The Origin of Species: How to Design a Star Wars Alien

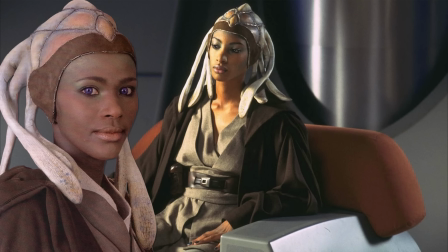(48:57)
Humans but green, humans but blue, humans with horns, humans with tentacles, humans with horns and tentacles, humans with different horns and tentacles.
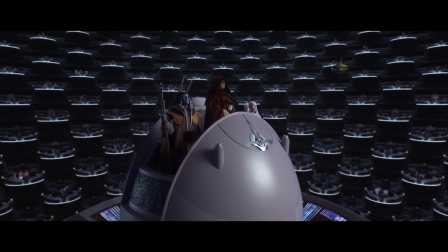(49:04)
I think what makes us more willing to forgive these sorts of fallback techniques for groups like Jabba Skiff Guards or the
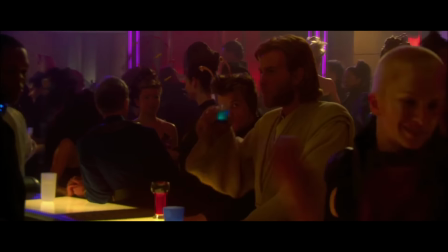(49:10)
prequel humanoids is that they're close enough to human that their similarities don't jump out as odd.
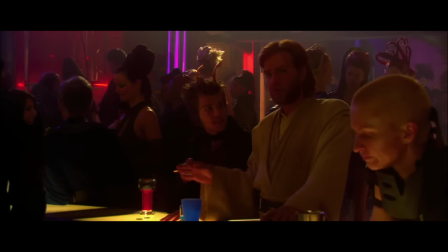(49:15)
We see human faces every day,
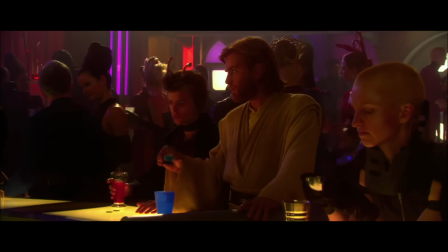(49:17)
so seeing a bunch of aliens with more or less human facial proportions doesn't activate our brains in the same way seeing a bunch of non-human faces arranged in a particular way does.
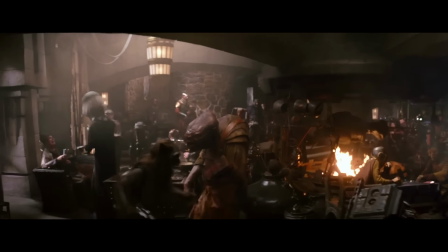(49:25)
So let's take a look at them again, this time looking for interesting creature design,
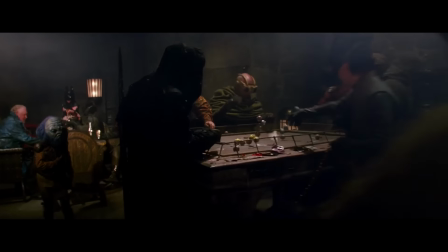(49:30)
and we can use what we've learned about the successful creatures in the older movies to help guide us.
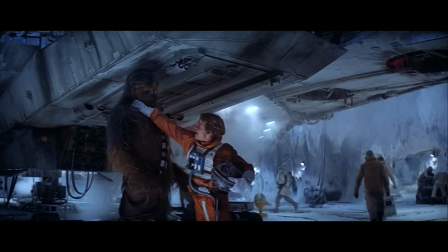(49:36)
We're looking for designs that tell us something about the character, either about their personality or their role in the story.
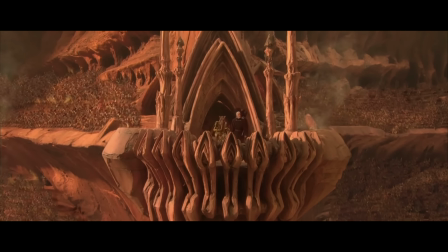(49:41)
We're looking for designs that feel like they belong in a living universe, like there's a logic to why they live in a specific place or belong to a specific group.
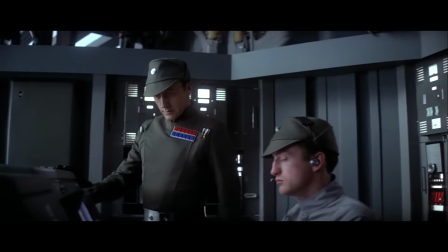(49:49)
We're looking for designs that are iconic,
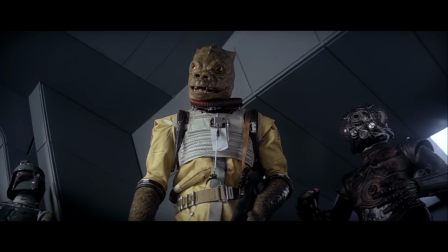(49:51)
characters and creatures that may be in the background but draw our attention or feel like they could play a major role in another story.
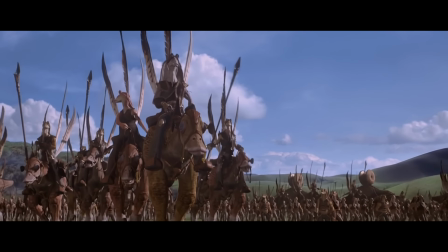(49:58)
We're looking for designs that are unique, that are unlikely to be confused or conflated with another creature.
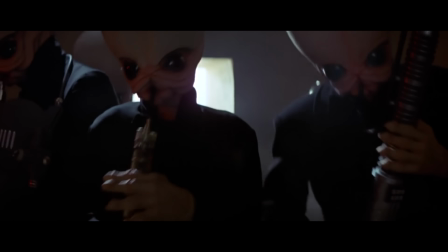(50:04)
And finally, we're looking for designs that don't just take inspiration from other Star Wars movies.
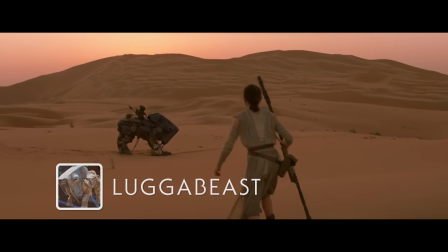(50:10)
One creature from The Force Awakens that I like is the Lugabeast. Its design effectively communicates what it is, some sort of cybernetic beast of burden.
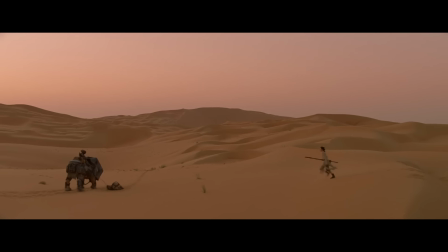(50:18)
Its worn-down look fits well with the scrapyard aesthetic of Jakku, and you're unlikely to get it mixed up with a dewback or a tauntaun.
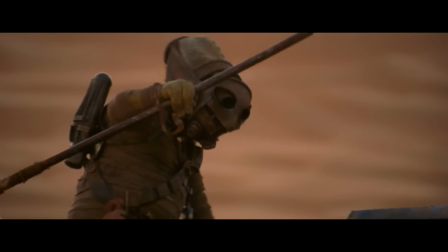(50:25)
And while it definitely feels inspired by other Star Wars creatures, it's basically what you might expect a Jawa's bantha to look like,
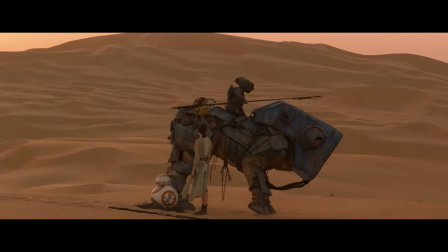(50:32)
the origin of the Lugabeast actually came from the stage adaptation of Warhorse,
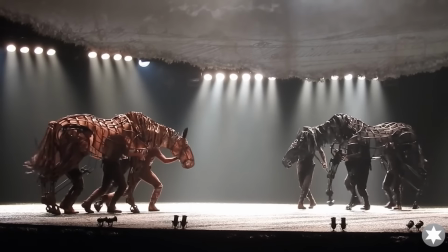(50:36)
which one of the movie's puppeteers had worked on, leading to the Star Wars crew trying to create a creature based on the same puppeteering technology.
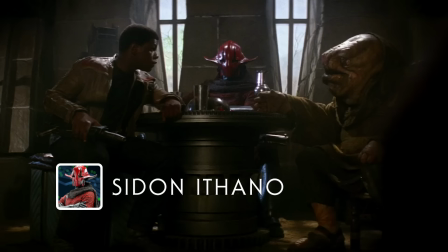(50:43)
Once we get to Maz's castle, the standout design has to be the Crimson Corsair, Ciudadano Thano.
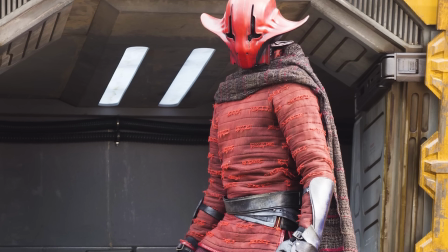(50:48)
His cape and cowboy hat silhouette make him feel like a rugged gunslinger,
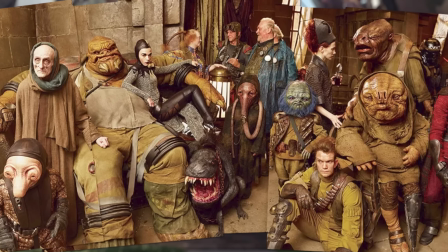(50:52)
and he seems right at home in Maz's Pirate Haven castle, even if it seems unlikely that he'll be drinking anything.
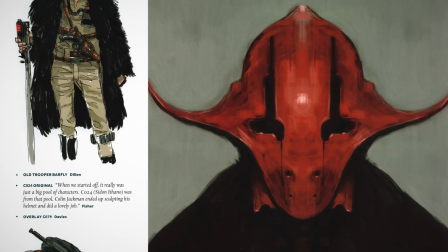(50:58)
His design is definitely iconic, and he feels cool and mysterious without obviously trying to be something like the next Boba Fett.
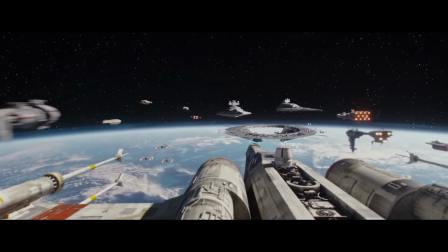(51:05)
The next movie to be released after Episode 7 was Rogue One, which was left off of the original collage for some reason.
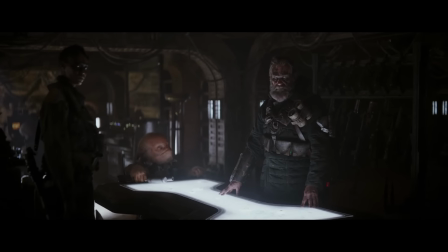(51:11)
And while the movie definitely introduces a bunch of new creatures, most of them are still too clearly trying to fit into that leathery Tatooine aesthetic.
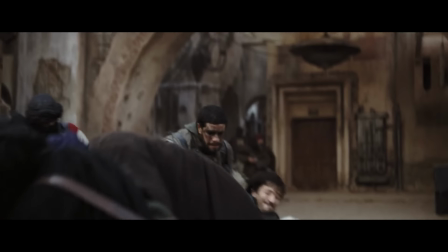(51:19)
And without a showcase scene like Maz's castle, most of the aliens we encounter are members of the Rebellion, and there's one design in particular that is the best of the bunch.
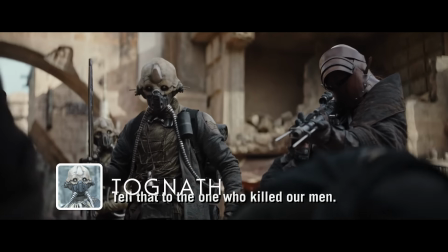(51:28)
The twin Tognaths, Benthic and Edrio, are striking members of Saw Gerrera's partisans.
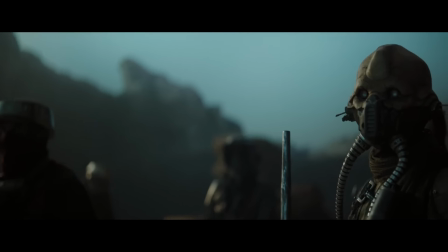(51:33)
The first time we see one is when Imperial defector Bodhi Rook is being taken to meet Saw,
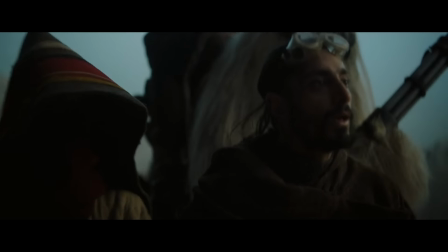(51:37)
and the eerie skull-faced Benthic makes both Bodhi and the audience question whether or not he's going to survive the encounter.
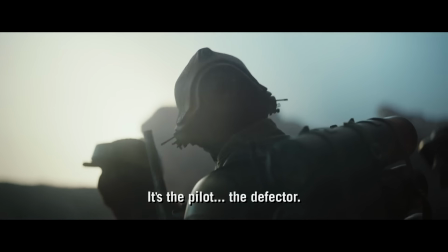(51:43)
These guys make sense as members of Saw's more radical rebel group, and they become staple members of his crew,
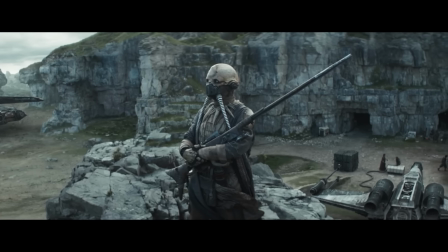(51:49)
reappearing in places like Rebels and Andor, and while they share some basic similarities with characters like Zuckuss or Plo Koon,
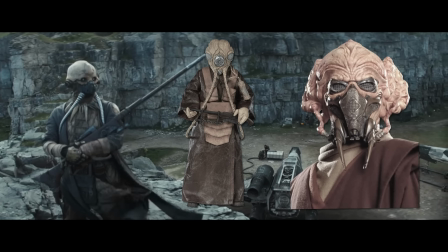(51:56)
their skeletal aesthetic definitely sets them apart from those guys, and those characters don't serve as direct inspiration.
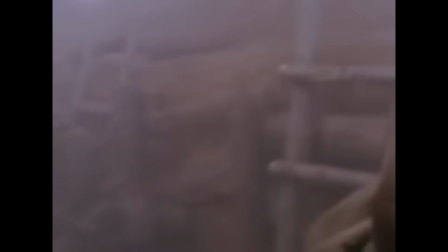(52:03)
Instead, the look of the Tognaths was based on the gas masks used in the first two World Wars,
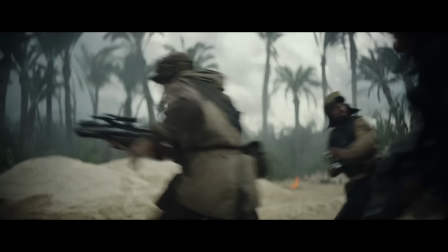(52:08)
which makes sense since Rogue One shows the galaxy through the lens of a war movie. After Rogue One is The Last Jedi, and while it definitely has its fair share of generic Star Wars aliens, it also has a few really great new designs as well.
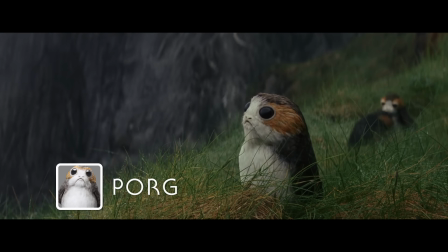(52:21)
The first ones we see are the Porgs, which I already mentioned, and they absolutely meet all the criteria we've laid out.
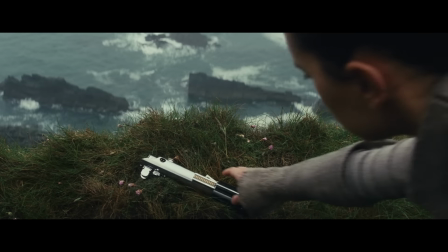(52:26)
First, they're not based on anything in Star Wars, instead they exist to solve a real-world problem.
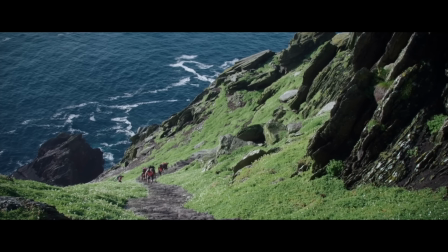(52:32)
Skellig Michael, the location where Luke's island retreat was filmed, is a puffin nesting site.
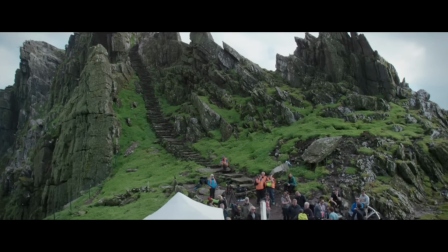(52:36)
So rather than digitally remove the creatures from the footage, the filmmakers decided to incorporate them into the movie,
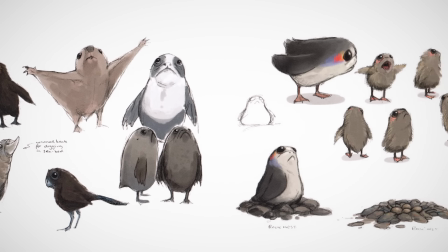(52:42)
creating the Porgs to act as the Star Wars version of the animals.
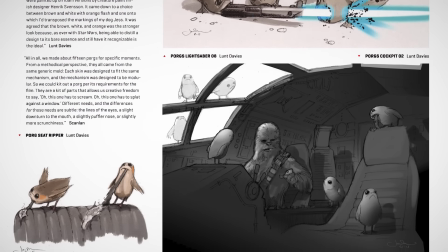(52:46)
This means that, by necessity, they're designed to belong in a specific environment, and their design has to be suitably puffin-like so that the real ones don't clash too much with the puppets.
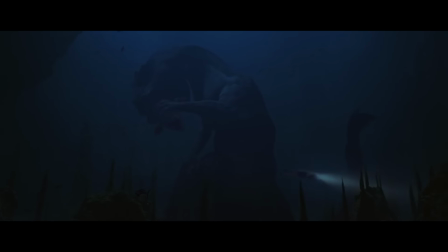(52:55)
This also makes their design pretty unique among Star Wars creatures, which usually trend more towards being bizarre and monstrous.